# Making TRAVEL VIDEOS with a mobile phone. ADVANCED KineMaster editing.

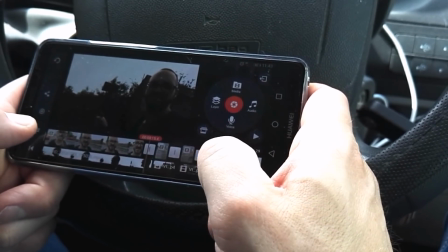238s
There's a cut there where there was a long pause, and I've cut that out, and you can see there where the original footage,
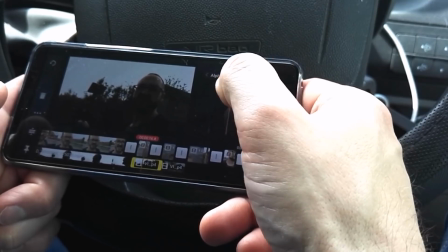245s
if I highlight that and then turn the opacity down, you can see
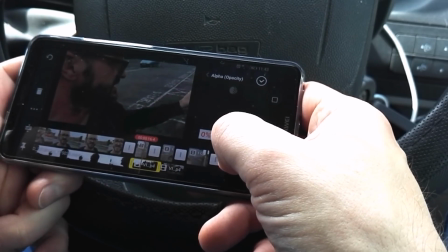251s
the footage from this phone, and then turn the opacity up, and that's what I'm showing.
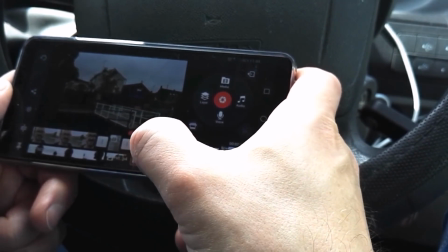258s
I put some B-roll here as I'm approaching the bridge, and again that's a separate layer.
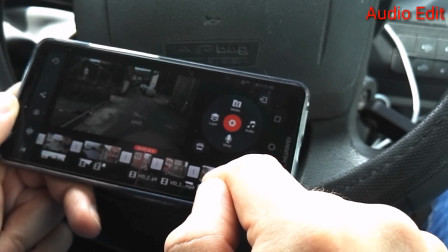265s
Things like the forward view, which there is, so that would be considered B-roll,
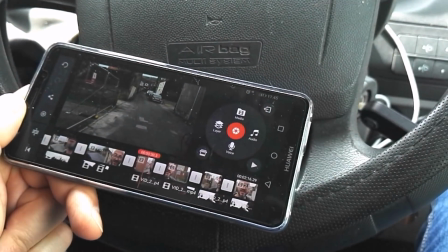271s
and I use that, and switching between the different angles, I use it to hide edits.
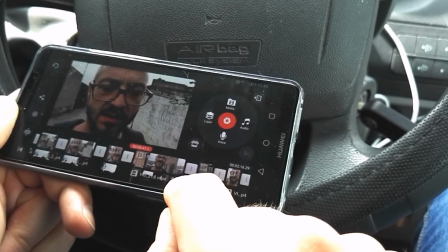276s
Sometimes there's not an edit, sometimes I'm very carefully, I'm trying to find something where I cut it up really small.
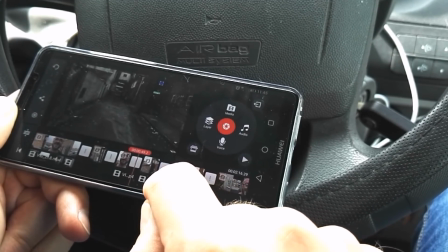285s
Like here, I'm cutting out chunks of dialogue that either I'm umming and ahhing.
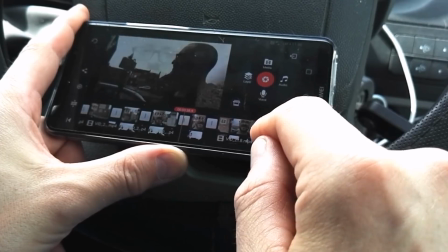293s
There's something that I don't like. I try and keep the footsteps in time.
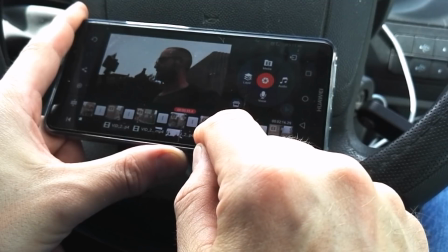298s
It's It's a minor thing. People probably don't notice it.
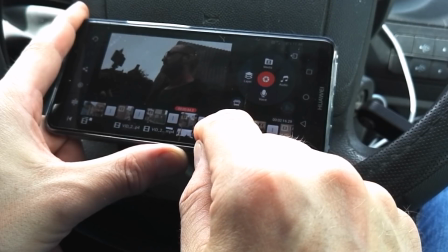303s
Like I'm coming up. My last footstep, I'm halfway up.
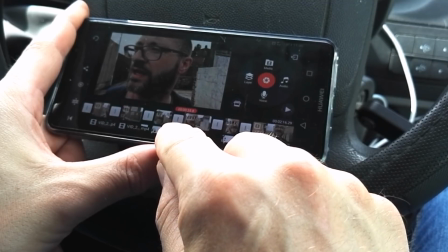309s
And then here I'm already up and I'm stepping down.
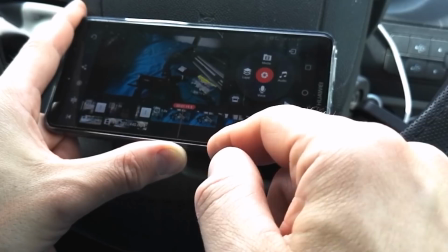313s
Now this bit here, it looks like one continuous take there.
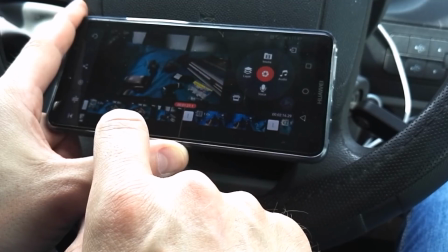319s
There's me. I'm talking about my camera. Talking about my old camera footage. There again, talking about my old camera footage.
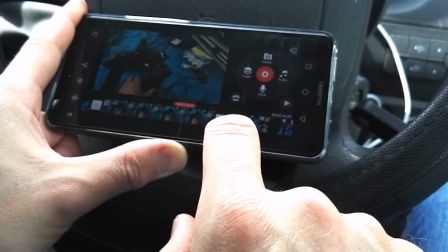325s
Here I'm talking about that camera thingy there. Now I'm talking about this and this and this.
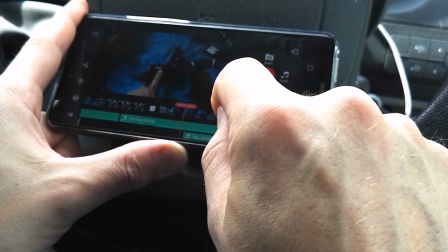329s
But if you scroll down, you can see where I've slipped the audio.
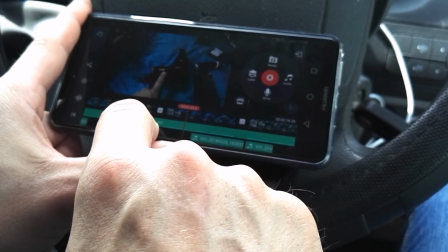338s
So that section there is the audio straight as it came out of the camera. Here, that's an edit.
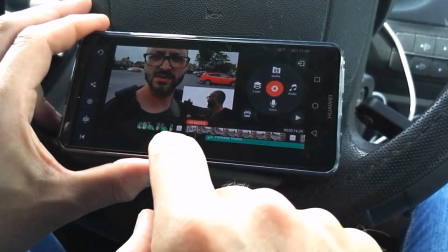345s
Now I've added music to this already. So I'll use this track.
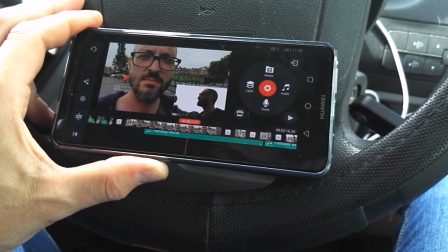350s
It's a demo of a track that we later recorded with Respect BA.
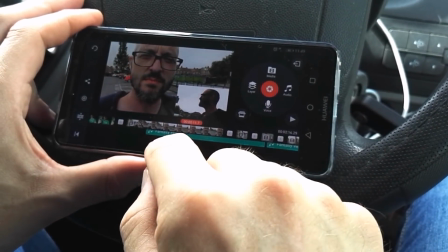355s
It's produced by Mr. Quiz, and I've chopped it up into sections.
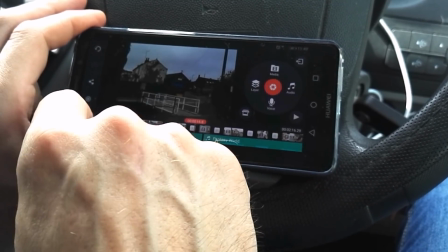362s
I'm going to change the view here,
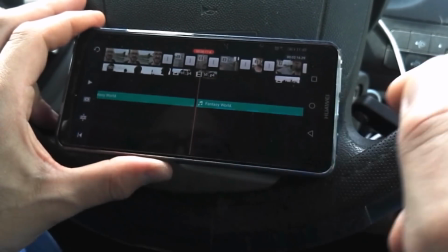366s
and so there's an edit here because there's scratching and other
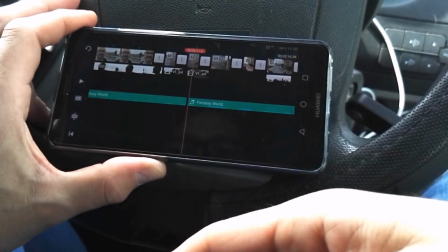371s
things in the original demo which distracted from me talking, so they're chopped out.
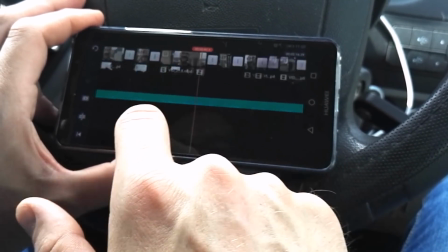379s
So there's an edit here to cut out the scratching, go further in, another edit here to take out the scratching,
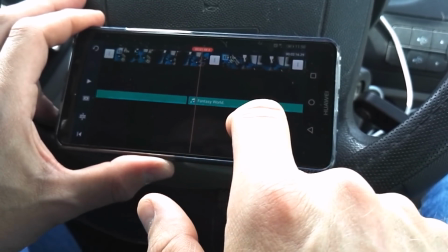389s
edit here, take out the scratching,
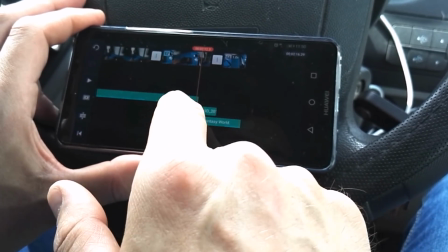392s
and there's an edit here to, because there was another minute or so of instrumental,
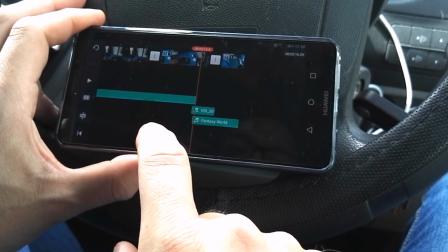398s
and this is only a 2-minute video, so another edit here to jump straight to the end, and hopefully you can't hear it.
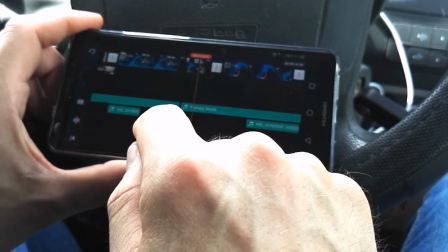406s
It's worth saying that in KineMaster, none of this is automated.
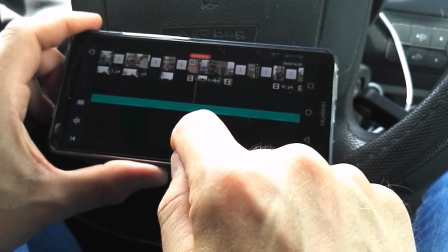411s
There are no handy options to synchronize footage.
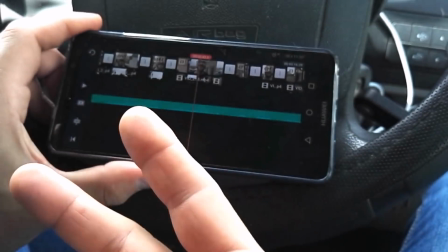417s
So if I'm using two cameras, I have to manually
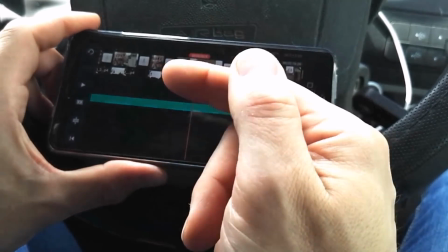421s
align the two different recordings so that the audio matches up, and so my mouth movements match up.
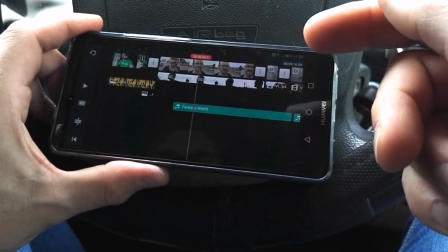429s
So this section here, difficult. But once you've got the beginning of it, as long as you carefully edit it,
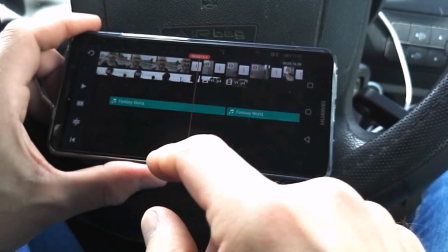437s
so cutting it in a certain order, things don't shift out of sync, but it is very easy.
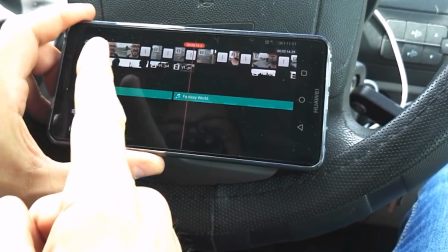446s
Sometimes the effect of you accidentally touching something and
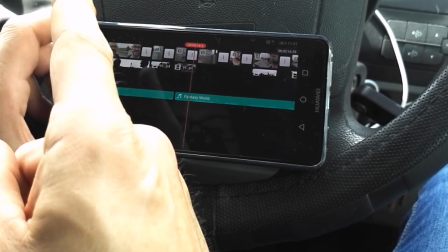450s
changing the length of a clip can ripple down the entire project.
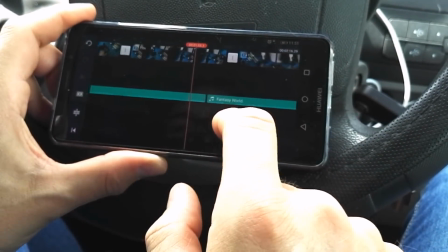456s
But that's it. That's 2 minutes of footage. It's very basic, but it shows you the process.